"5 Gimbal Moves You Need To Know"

Today I'm going to break down five cinematic gimbal moves that can help you guys take your films to the next level.
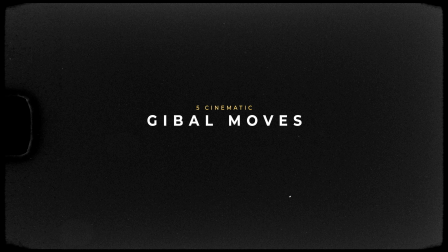I'm going to break down how to achieve each shot, the settings for your gimbal, and different variations to spice up some of these shots.
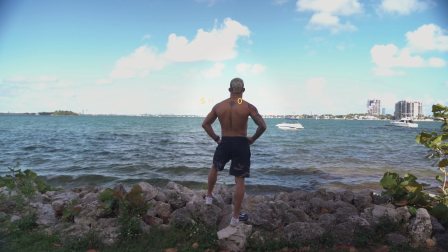Shot one is a push-in shot. This is a staple for any kind of filmmaking. This shot is great for drawing in your audience and bringing them closer to what's in your frame.
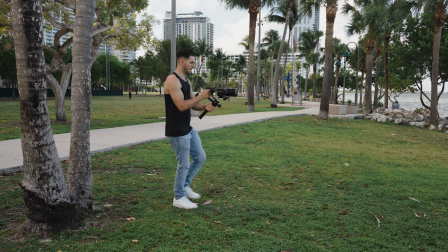Push-in shots are great for building drama and suspense in your scene. To achieve this shot, set your gimbal to lock mode so it doesn't tilt or pan.
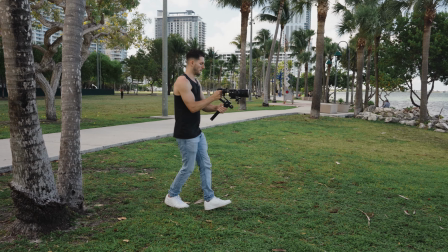Then you're going to want to start your shot further away from your subject. Hold your camera at eye level and slowly walk toward them.
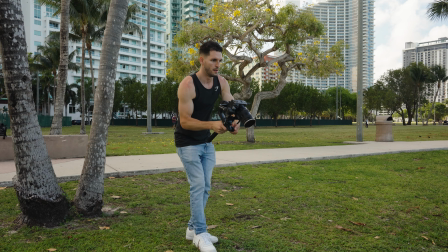Typically what I like to do is ask my character to give me some sort of movement or action as I'm pushing in to give the scene a little bit more character. But if you really want to spice this shot up, you can start from a low angle as you're pushing in and tilt your camera up to reveal your character. To achieve this, start your shot a little lower than eye level.
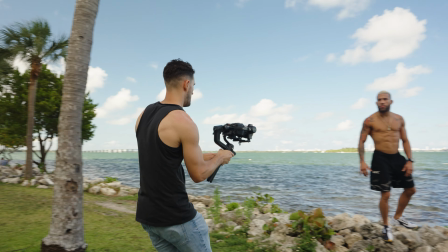As you're pushing in, tilt your camera up so you get that really nice, smooth, dramatic pan into your subject's face.
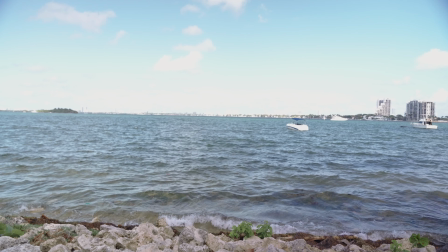The second shot that we're gonna talk about is a character reveal shot. This is when you focus on your environment and slowly reveal your character into the shot. This is great for showcasing your character in an epic way while still introducing the surrounding environment.
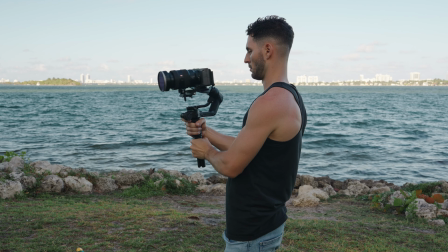To achieve this shot you're gonna need to set your gimbal to pan tilt mode and you're gonna want to start your shot over the right shoulder of your character.
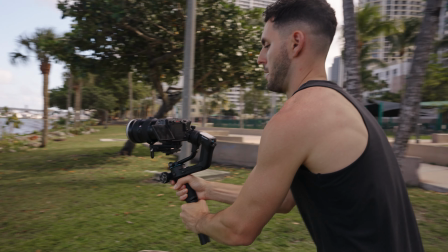Then you're gonna want to pull your camera back and down toward the opposite side of their body as they turn around.
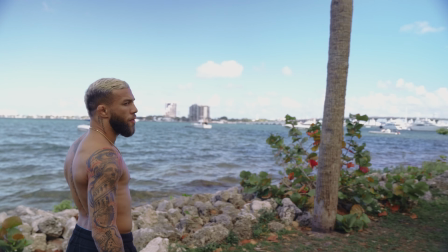And now you got yourself a really creative way to reveal your environment and your character.
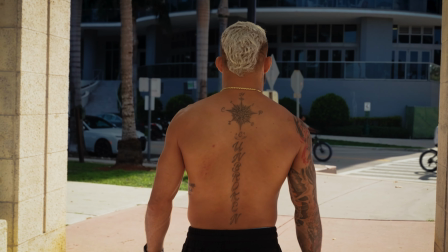The next shot that we're going to talk about is a simple tracking shot. Tracking shots are very important when you want to follow a character in a scene. This really has the potential to immerse your audience into whatever action your character is taking.
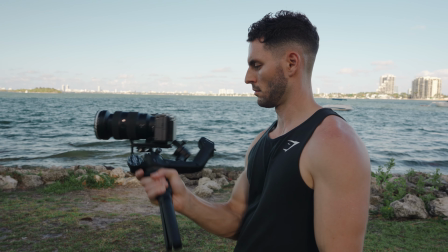Now in order to achieve this shot what you're going to want to do is set your gimbal to lock mode and set your subject to the center of the frame and just track your character.
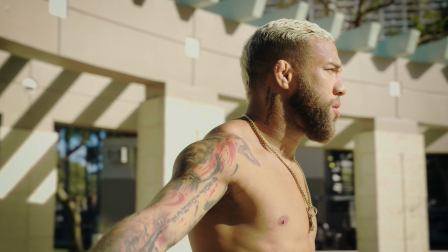Now you could do this from behind them you could also track them from a side angle and this time keep them in the right third of the frame and what this does is allow your audience to follow your character throughout the frame shot number four is a parallax shot and a parallax shot is keeping your subject in the center of the frame while you move around them this could be used to show a sense of wonder in your
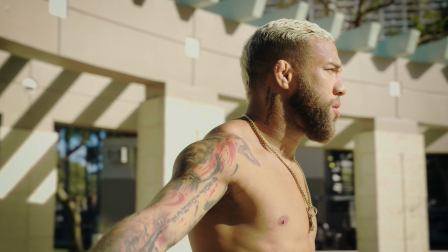scene but this could also be used to show a sense of panic or fear in your character now in order to achieve this what you're going to
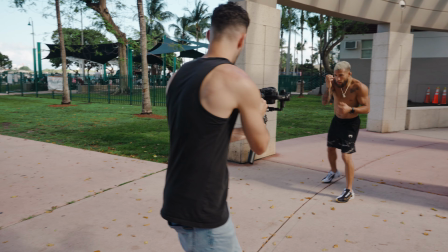want to do is set your gimbal to pan follow mode keep your composition at eye level and slowly move around your subject while you're trying to keep them in the center of the frame
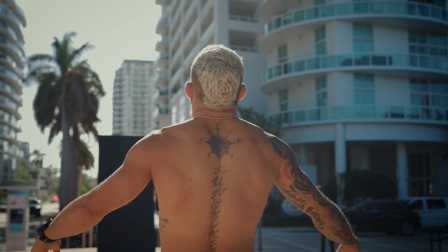Now if you want to spice this shot up, try shooting it at a lower angle and tilt the camera up. And this is a great way for executing that traditional hero shot that you see in Michael Bay films. Now shot number five, I don't really have a professional name for it, but what I like to call it is a push-in parallax.
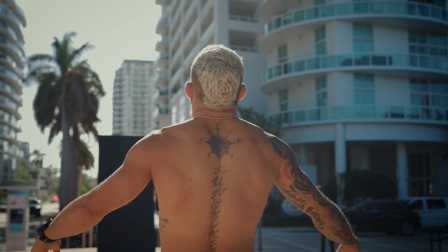This is where you have your character coming toward you in the third of the frame. And while you're passing them, they stop and then you parallax around them. In order to achieve this shot, you're going to want to put your gimbal on pan-follow mode. and then you're going to want to start your framing with your character in the right third of the frame.
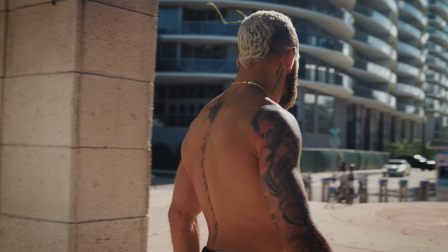As you move toward them and you cross paths with them when they stop you're going to want to start to parallax around them.
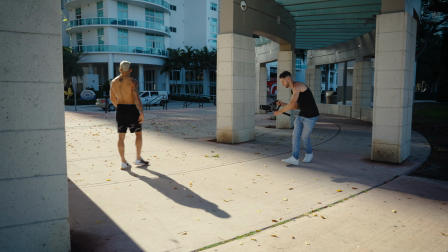Now I'm going to be honest with you guys this definitely takes some you know choreographing some movements between you and your subject but if you can get it right it really looks good.
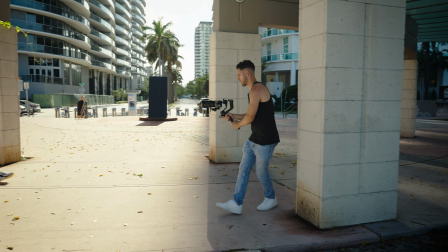And if you guys want to see the gimbal that I'm using to shoot all of these shots check out this link right up here. I break down the gimbal that I'm using and how to use it. I want to thank you guys so much for stopping in and hanging out and I'll see you guys next week. Deuces.